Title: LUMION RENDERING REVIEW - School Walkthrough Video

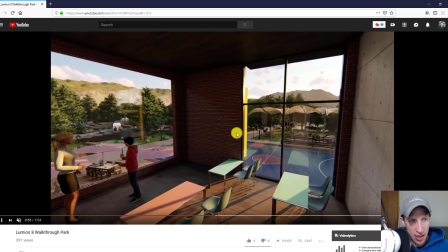444s
Overall, I like the scene that's being created of a teacher teaching and then kind of moving in here, you've got kind of the same thing going on.
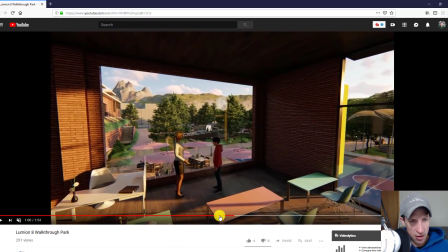452s
But in this case, this almost with this desk here and these desks, it almost looks like the same scene, but with the wall removed but it's a little bit confusing overall just because you have the same space in here but now the wall has been removed and is the teacher really going to
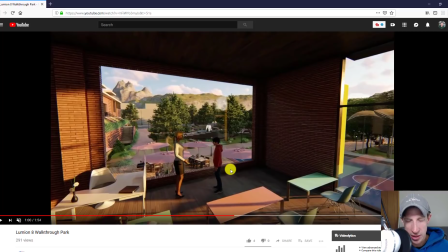470s
have the room set up where kids are looking at a window behind her when she's teaching I don't know but I understand what he's doing here he's giving kind of the view over the whole complex but again the scene just doesn't it doesn't make a whole lot of sense to me in the
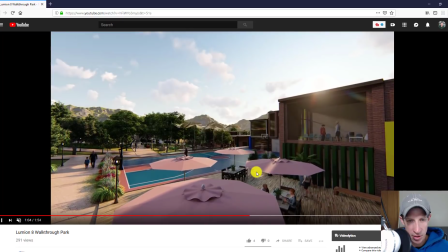485s
classroom being laid out that way so maybe that's something that I would adjust around so you can see how as we move forward
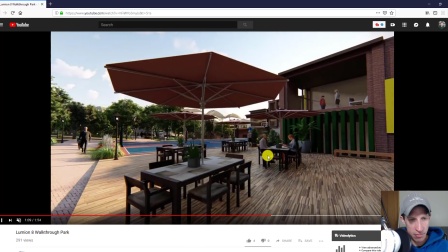493s
we're kind of outside looking through that same window and just kind of the same the same comment where maybe the Sun could be a little bit higher and these shadows
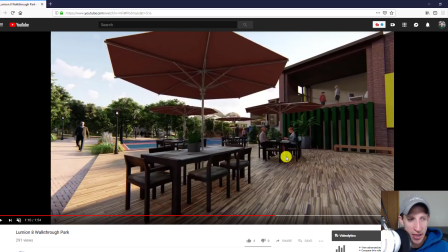502s
could be cast a little further down indicating like a midday type thing overall like I said I really like the
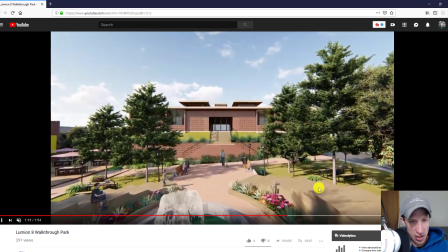508s
attention to detail and fleshing everything out that he has so putting all the trees in here and all the plants in here.
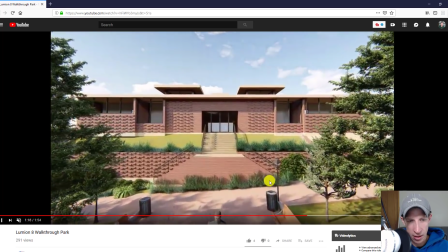515s
He's really done a lot of work getting a lot of those things in here.
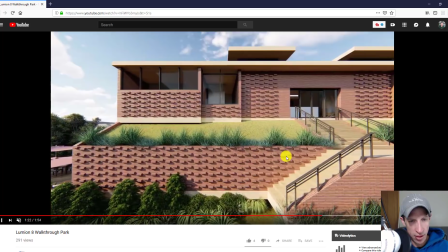518s
And then we have kind of another scene where we fly forward and we look at another building over here.
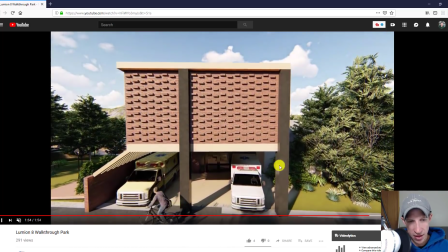525s
And so we had kind of a flyby of a building and then we have a flyby of what looks like some kind of hospital or something like that.
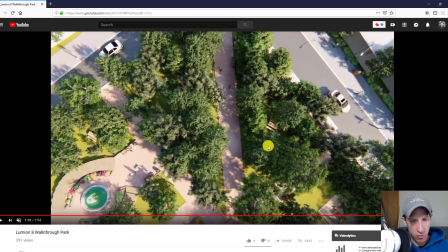533s
And so that's probably one of the things that I want to talk about in a bit.
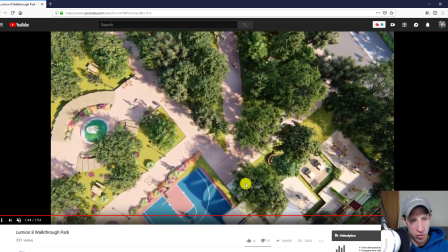538s
He gives us kind of an overall flyover of the whole complex after the fact, which I really like.
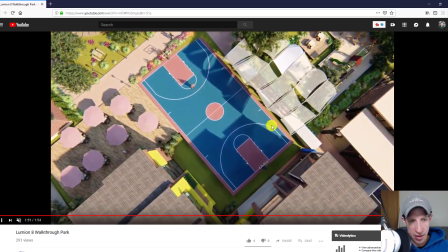545s
I think that's a very cool scene. I like the way he has the shadows in here and the way that this camera kind of flies over the top of the complex.
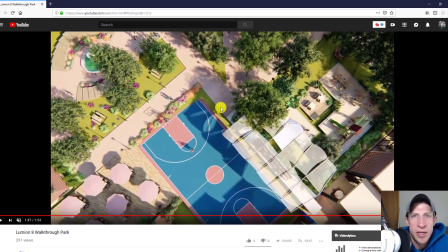553s
So a few takeaways from this, and this is kind of what I reached out to him and told him is first of all, I think he did a really good job. I don't want to nitpick or anything like that, but there are some things that could just be beneficial overall. So the first thing is when you're creating a rendering like this, it's really nice to tell some kind of a story so when i watch this i don't really understand what i'm
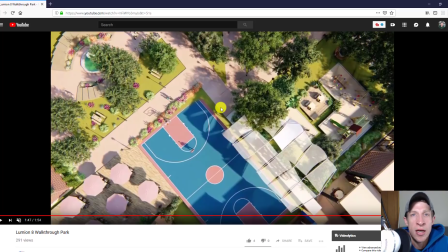572s
looking at like i've got a whole bunch of buildings in here i have one that's obviously a school and there's kind of like a recess space and all of that and then i do you know with the basketball hoops and everything else you can kind of tell what that space is you can see the teachers teaching and then we do kind of a fly through of another building and i don't or a fly
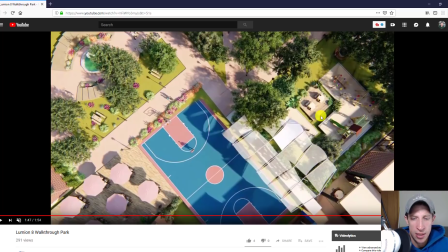590s
across of another building i don't really understand what it is so like this so
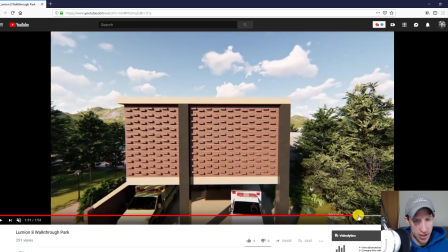598s
like this scene right here and then as we fly through this scene right here i don't really understand
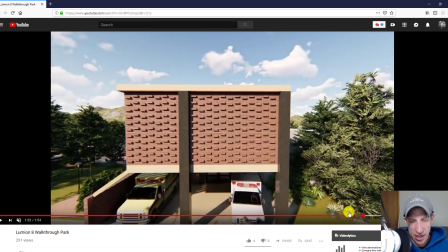606s
why there are ambulances ready to go in this area unless this whole place is kind of more of like a self-contained like city space or something like that what i would actually like to see in this video is i would actually like to see it maybe start
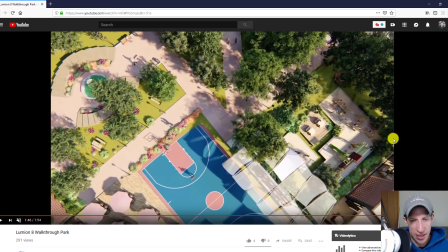622s
with this fly through and you could almost take it and pause it for a second and note different school areas or something like that like some something maybe you could follow these people in as they walk in you could follow somebody in as he goes to school or something like that and tell a little bit more
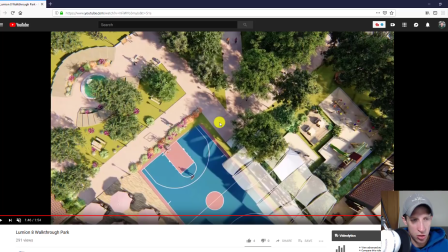637s
of a story because to me this definitely feels like an architectural showreel of like jumping between different shots but I don't really understand what's going on I would to see more of like a, okay, here's the overall, here's what this building's for, here's what this building's for, seeing some people using those spaces.
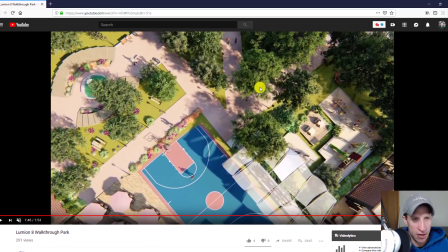656s
But I mean, overall, I think this is a really good video. I mean, you can see even here, there's a whole bunch of trees and everything else. He's really done a lot of work generating all of this. I would just like to see the video tell a little bit more of a story. So again, none of these are criticisms. They're just things that you could work on. A lot of them are personal preference things.